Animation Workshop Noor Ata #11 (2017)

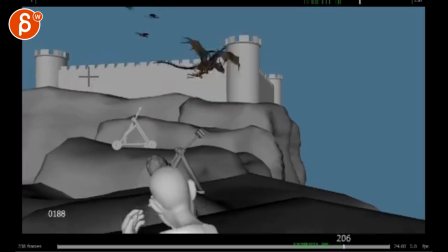He's just here. then you can start adding flap flap flap like a couple flaps this
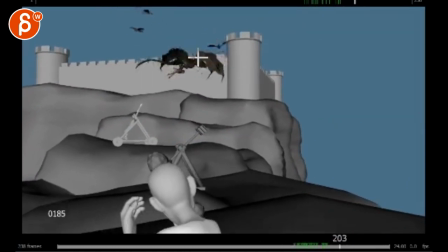is again magical because you're going up
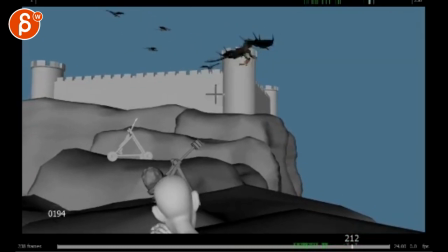for no reason it's the wings that have to propel the dragon up so that stays down but again I would do like a couple flaps to get back up solid hard
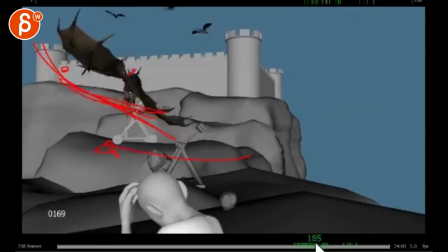work it's a lot more flaps there and what is doing here and
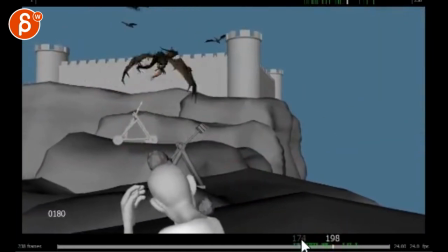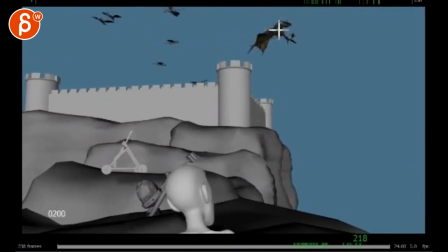you would have to time this where maybe the wing is back there or you you bring the wing like back it's almost like maybe it was flap flap flap maybe one or two backwards flaps so the wings are back so that we have you know
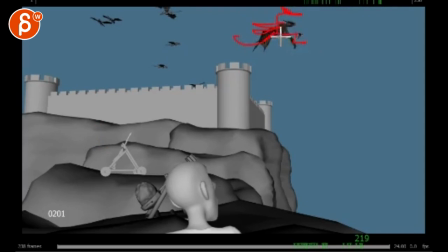potentially this kind of silhouette and that way
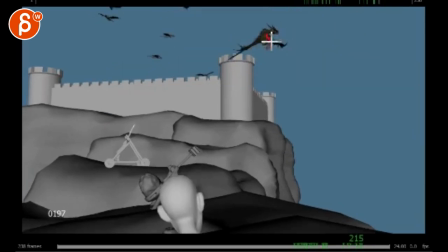we can see how he lets go of the character right now this feels weird because it's covered by the wing and And then suddenly the guy just flies out.
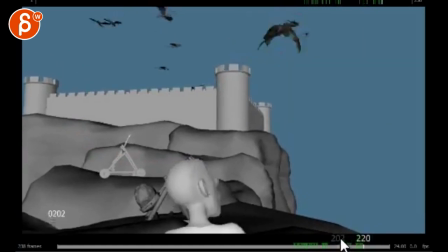a bit of a bigger moment.
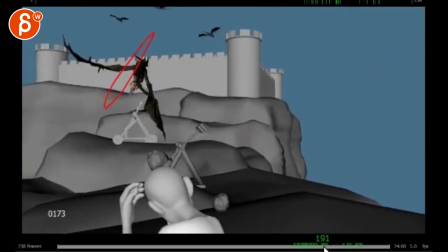I think that's it. But also on the glide, probably a bit more. So a bit more of a bang. This is a bit more interesting. This seems just very flat.
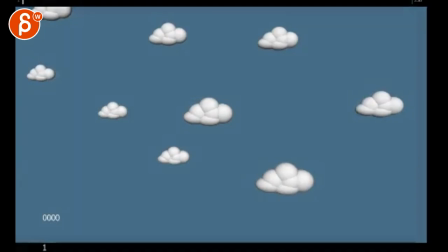I think that's why I suggested the flip. This is the other one. Whoops. Opened a couple times here.
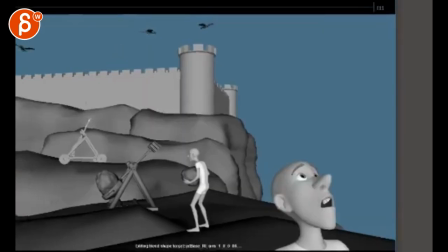Holy moly. I was wondering how long it took to open. Alright. And then that is your flip version.
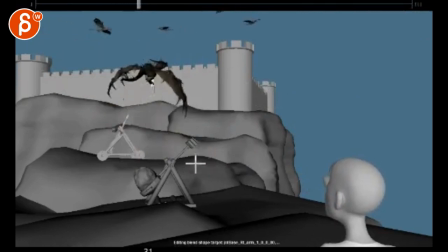Yeah, you're right. That is a bit weird. Oh, right, right, it wasn't the flip here.
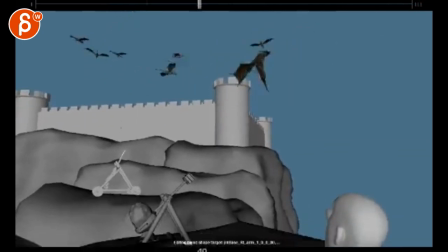Sorry, it's been a while. Although, why not? I think it looks like he has fun with it.
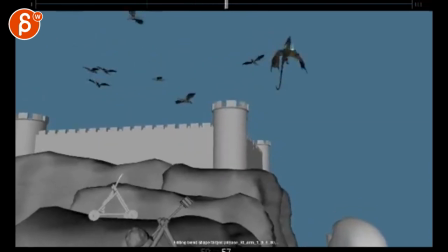But yeah, maybe not. Maybe it's just too much.
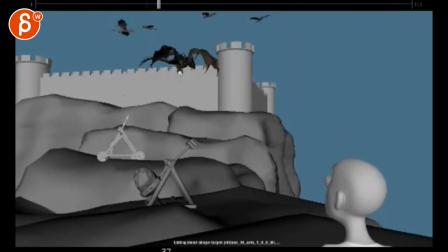I think it would work if this feels like he goes, yay!
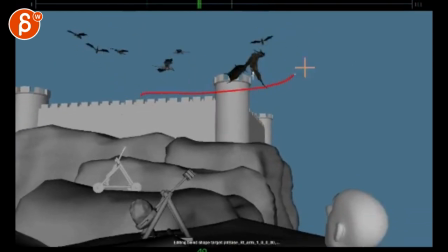It's just for fun. If you would do an arc, he goes like that, flips him when he goes up, right? And then he goes to his other dragon friends.
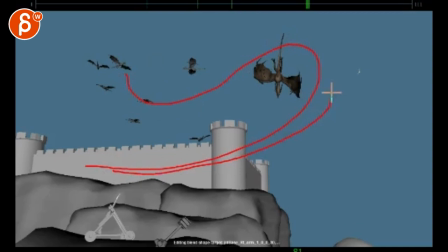I mean it's more like it's a kind of a flip you almost do like a half flip and then you do like a sideways turn to get back into you know up upside down or not upside down the way he goes around here will be upside down and then starts to do a
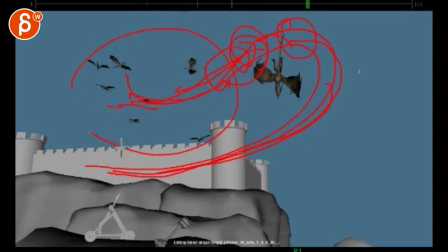flip a roll to get back and then he will go back to his friends that could work right so you could have a clear silhouette something more interesting to go back there right now yeah you're right this feels weird also where is the dragon going?
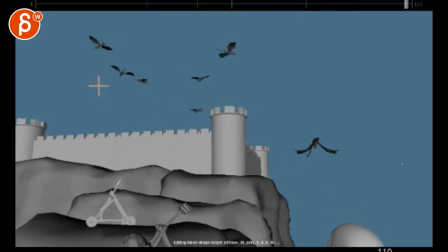You know, that could also be something. All right. Thank you. All right. There's an email. You can sign up. You can start whenever you want. You can submit whenever you want. You get 16 submissions. Either way, a like and subscribe would be awesome. All right. Thank you.